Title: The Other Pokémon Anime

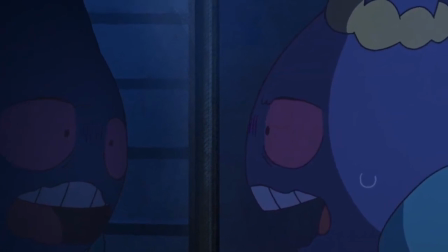[28:13]
Swinging hard in the opposite direction, we have I've Become a Gengar, where a group of students explore their school's seven mysteries,
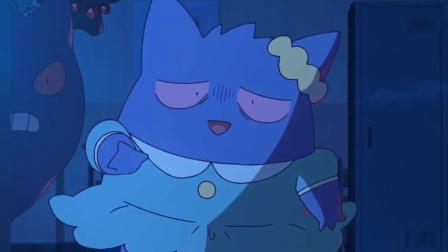[28:22]
and one of the students, Shoko, gets turned into a Gengar, leading to a hilarious series of scares and misunderstandings.
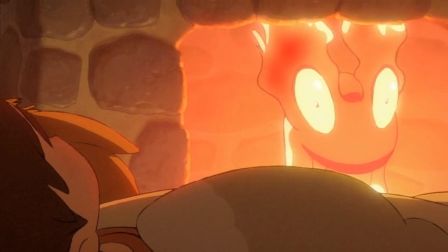[28:30]
Whereas the Slugma episode was all about relaxation and warmth, this episode is much more about thrills and chills,
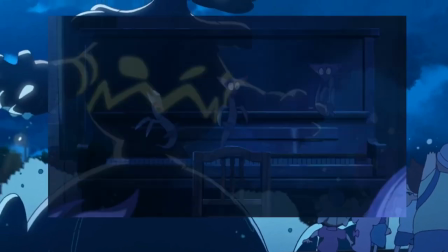[28:38]
as the ghost Pokemon that haunt the school take pleasure in pranking the kids who stay after hours.
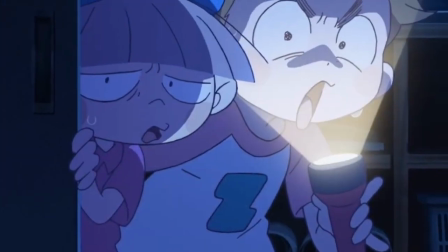[28:43]
And the humor keeps this story brisk despite its relatively longer runtime.
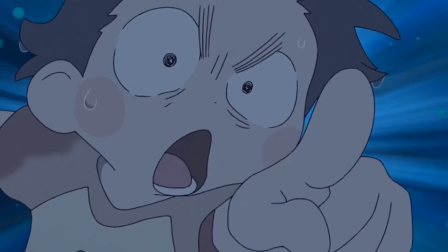[28:49]
I laughed out loud way more than I thought I would,
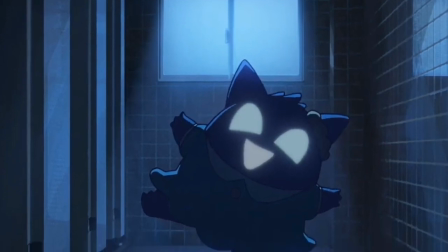[28:52]
with the quote-unquote scary moments turned intentionally comedic, pulling off some incredible shock value every time.
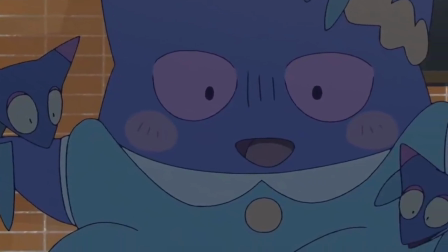[29:00]
That said, there's still a ton of genuine emotion and solid character writing behind this one.
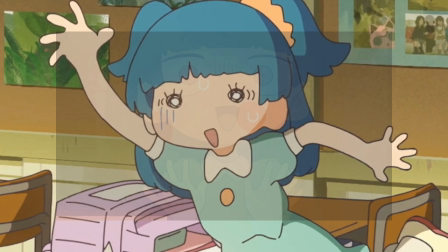[29:07]
Most of the predicaments that Shoko gets herself into are the result of her crippling shyness and not being able to vocalize her thoughts clearly,
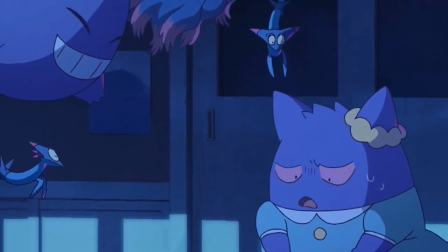[29:15]
so hanging out with these rambunctious ghost Pokemon allows her to open up a bit more,
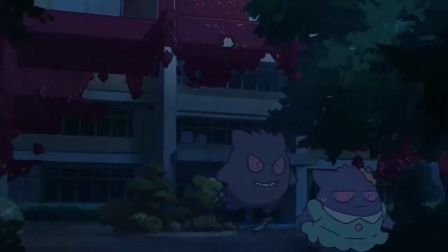[29:20]
eventually culminating in a mad dash to escape the school from an unnamed malevolent being,
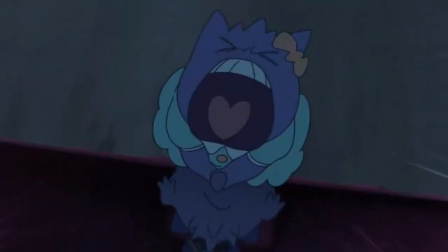[29:26]
and forcing Shoko to fully come out of her shell in order to save the day.
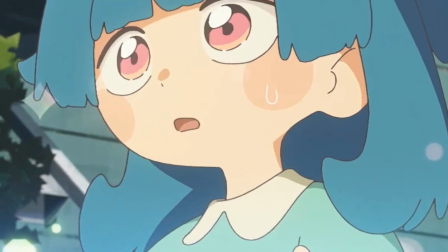[29:30]
It's a wonderful bit of character progression that gives this episode a gripping and engaging heart for all the comedy and action to orbit around.
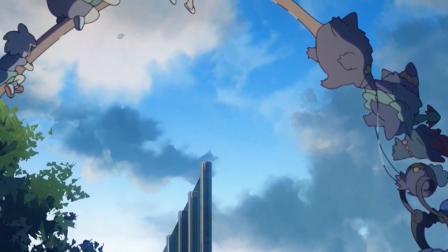[29:39]
As for said action, this is easily one of the most ambitious episodes in terms of cinematography and media integration.
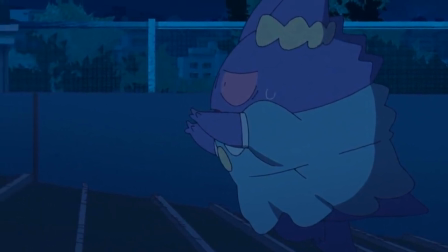[29:48]
The background animation during tracking shots is simply jaw-dropping, hyping me up for the insane sakuga sequences that follow.
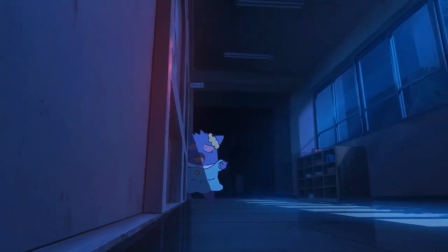[29:57]
Even the more static shot composition always manages to find framing just a bit outside the norm to truly capture a unique look for this environment,
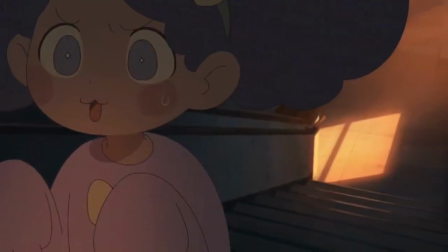[30:06]
with the darker color palette and selective lighting choices adding a much eerier vibe.
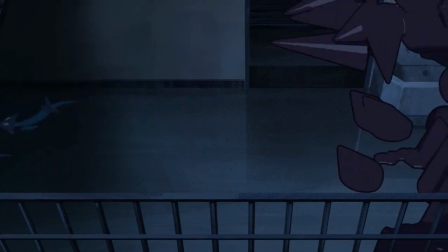[30:12]
This is also one of the few Colorido shorts to make extensive use of CG, mostly to portray that malevolent entity,
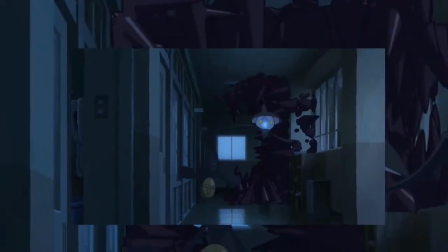[30:19]
and it creates a notable divide between it and the ghost Pokemon to convey
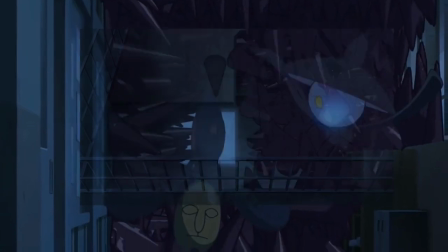[30:24]
that it is the real threat to be overcome and not our lovable pranksters.
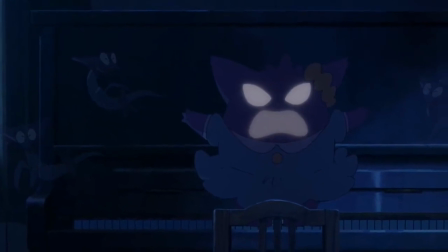[30:29]
This short really took me by surprise with how well it manages both a non-stop stream of excitement
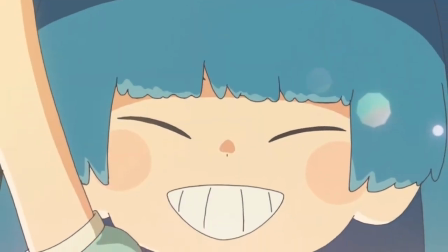[30:35]
and a steady build-up of quiet characterization with a heartfelt and satisfying payoff.
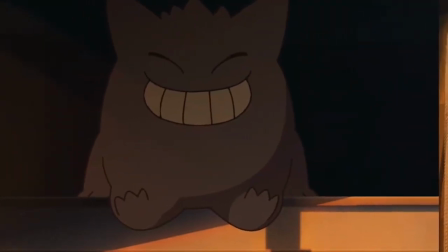[30:42]
Unfortunately, that seems to be the end of the Colorito shorts for now.
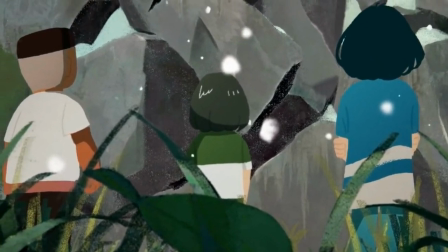[30:46]
After that, we got A Blizzard-y Summer Vacation, which has a similar aesthetic as the Pancham episode, but with significantly more animation.
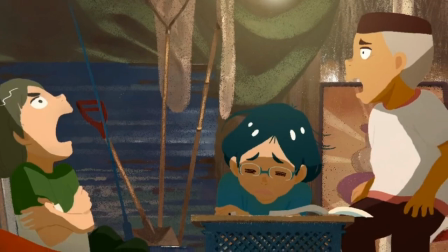[30:55]
The story shows a group of children playing in their secret base and discovering a Snorunt that wound up in the wrong climate.
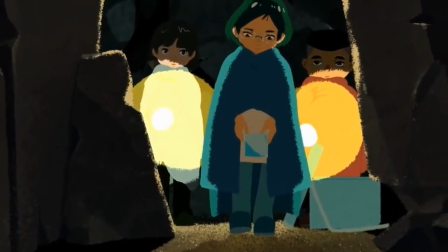[31:03]
It's not bad, but the story is incredibly bare-bones and lacking in emotion,
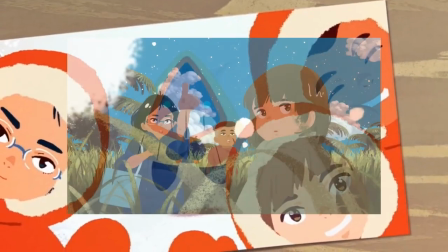[31:09]
and there's not much to the visuals aside from a few neat transitions.
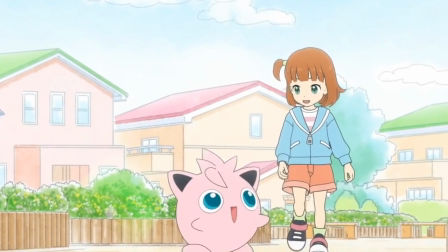[31:13]
Finally, we have Jigglypuff's Song, the only full CG short from the bunch, and to its credit, the CG is pretty alright.
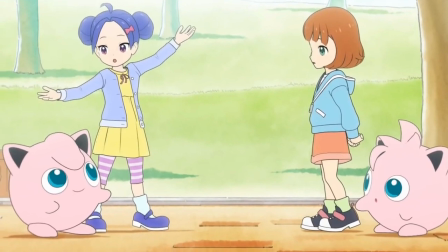[31:22]
It shoots more for visual consistency than ambition, but considering the track record for CG in anime, that might be commendable on its own.
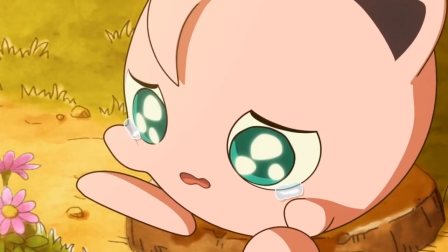[31:31]
I will say it's much more successful in animating the Pokemon than it is the humans, though.
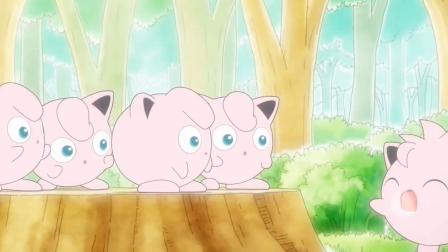[31:37]
As for the story, it's a pretty basic tale about being true to yourself despite social pressure,
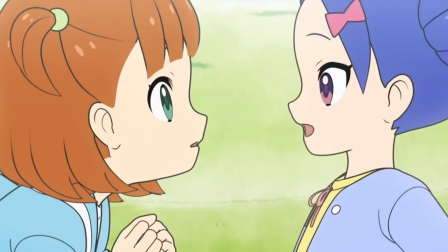[31:43]
conveyed through the titular Jigglypuff's unusual singing voice. I wouldn't call it particularly interesting, and despite being only six minutes long,
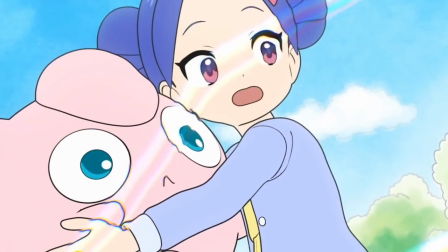[31:52]
it somehow feels much longer, so I don't think I'd quite recommend it.
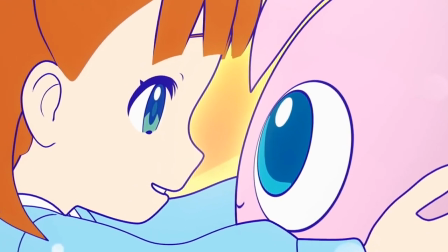[31:57]
A shame that the last two episodes kind of bottomed out, but with Poketoon's production and release schedule being so erratic,
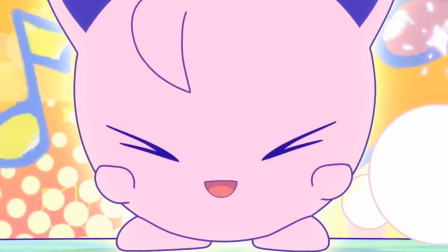[32:05]
we may yet see a return to greatness sometime in the future.
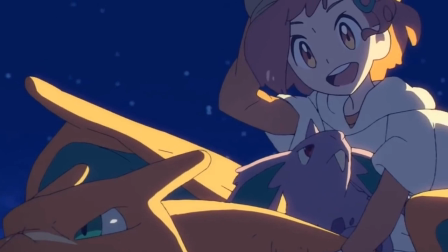[32:10]
If you couldn't tell at this point, Pokemon is far and away my favorite franchise of all time.